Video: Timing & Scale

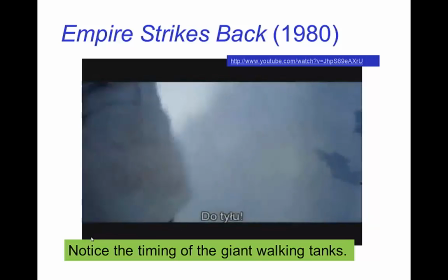So just watch the timing of the motion of these tanks.
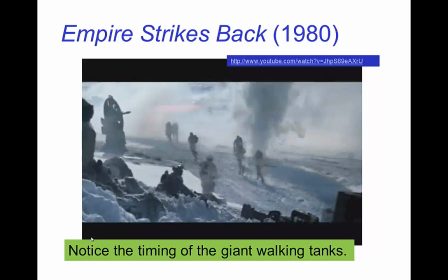These were done with stop motion animation of scale models,
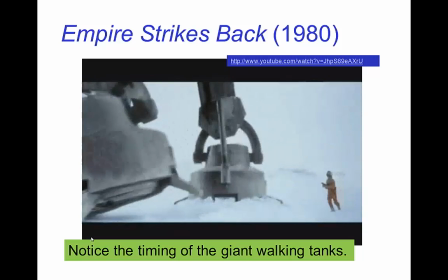but then the timing was adjusted to give you a sense that they are gigantic.
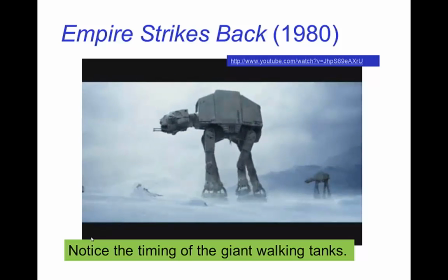So you see that even though they have a lumbering walk,
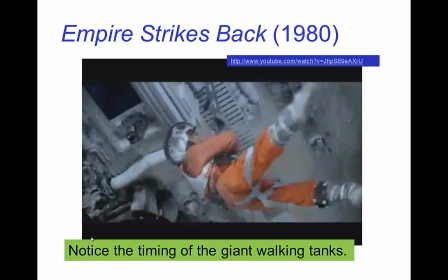Skywalker had to run in order to catch up to the tank,
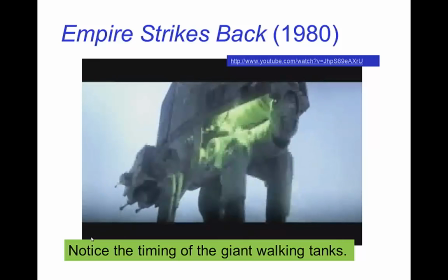and he's a Jedi, so we'll see another aspect of- oh,
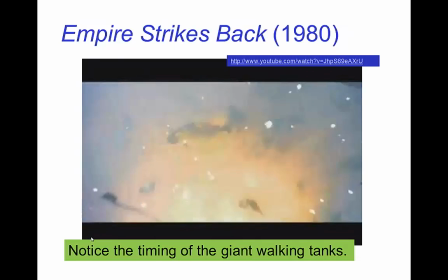look at that guy walking back there- see another aspect of the timing here in a moment as you see the
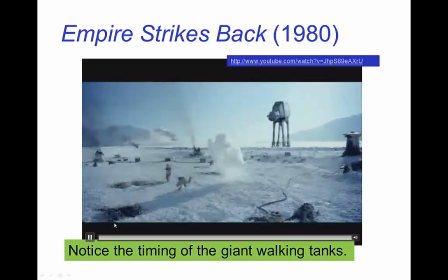slow timing of the fall of the destroyed hat-tack.
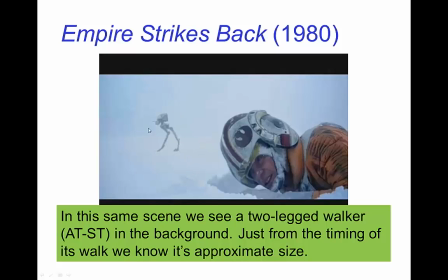Now, if you were watching carefully, you saw this smaller two-legged walker go by very briefly and because there's no other visual cues,
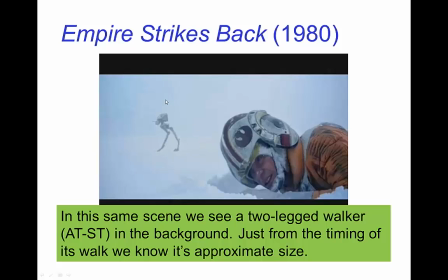the only cue that we have for the size size of this walker is the timing of the walk. So it walks faster than the giant four-legged walker so we have a sense that it's smaller
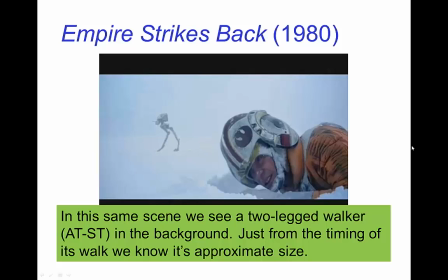but it's still somewhat large compared to a person. So as I said,
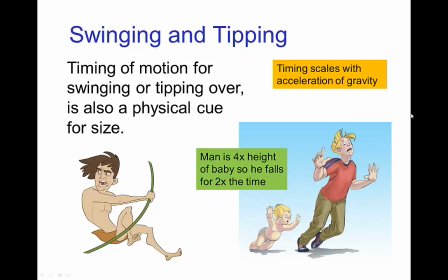the timing for a swinging motion or tipping motion also follows the same scaling as gravitational timing, so in order to make things scale four times larger,
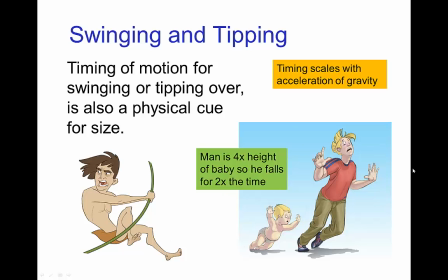you want to change the timing by a factor of two.
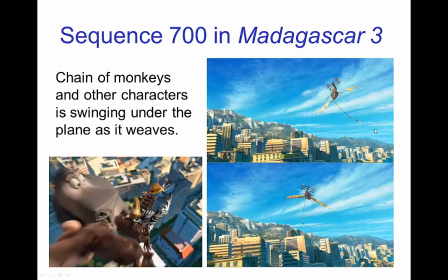And you see this in the sequence in Madagascar 3 where the plane is flying over Monte Carlo and there's a long line of monkeys
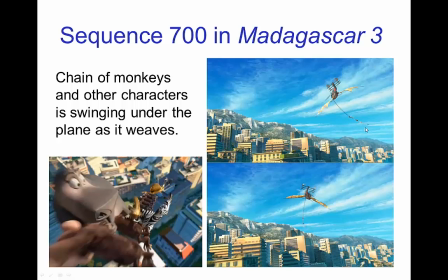and a few other animals swinging from the bottom of the plane. And then the question is, is that swinging motion believable?
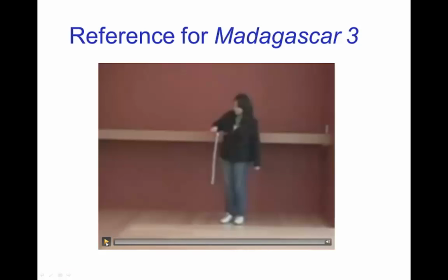Well, here's some reference footage that we shot for the film and so there's just a metal chain which is being moved
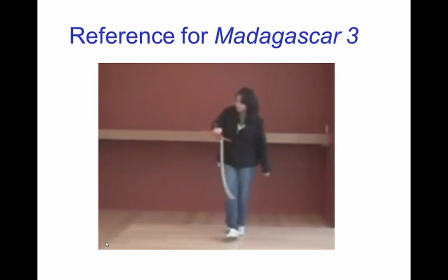back and forth as it's hanging from this little model airplane.
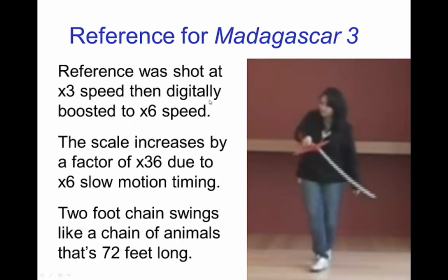So this reference was shot with a high speed camera that was three times normal speed and then digitally increased further so it was effectively a high speed camera shooting at six times normal speed. So then when we play it back, essentially in slow motion,
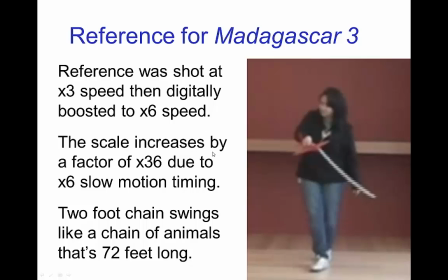this increases the scale of the swinging motion by a factor of 36, because 36 is six times six. So this means that the two-foot chain that was swinging back and forth has the same timing as a
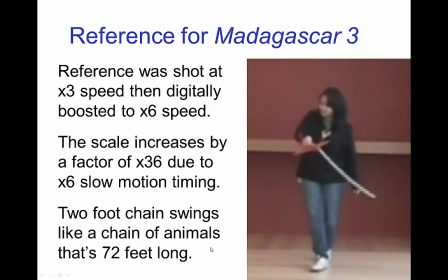chain that was 72 feet long and that's roughly the size of the chain in that sequence in Madagascar 3. Now I have to confess we did this after the sequence had been completed,
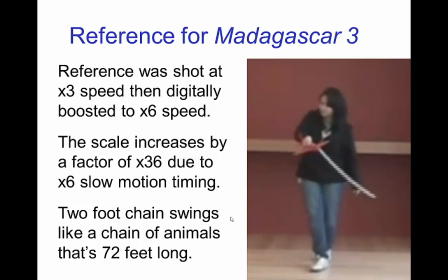so in a sense this was more to double check that that animation was indeed done in a believable fashion,
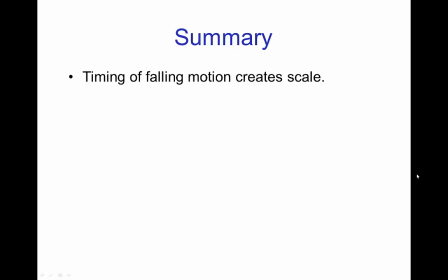so we were very happy about that. So, in the summary, the timing of falling motion creates a scale,
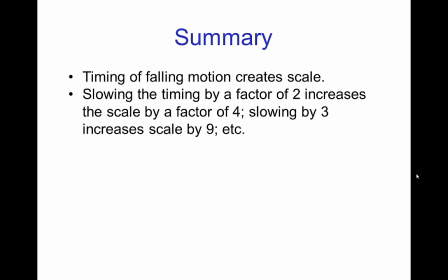slowing the timing by a factor of two increases the scale by a factor of four.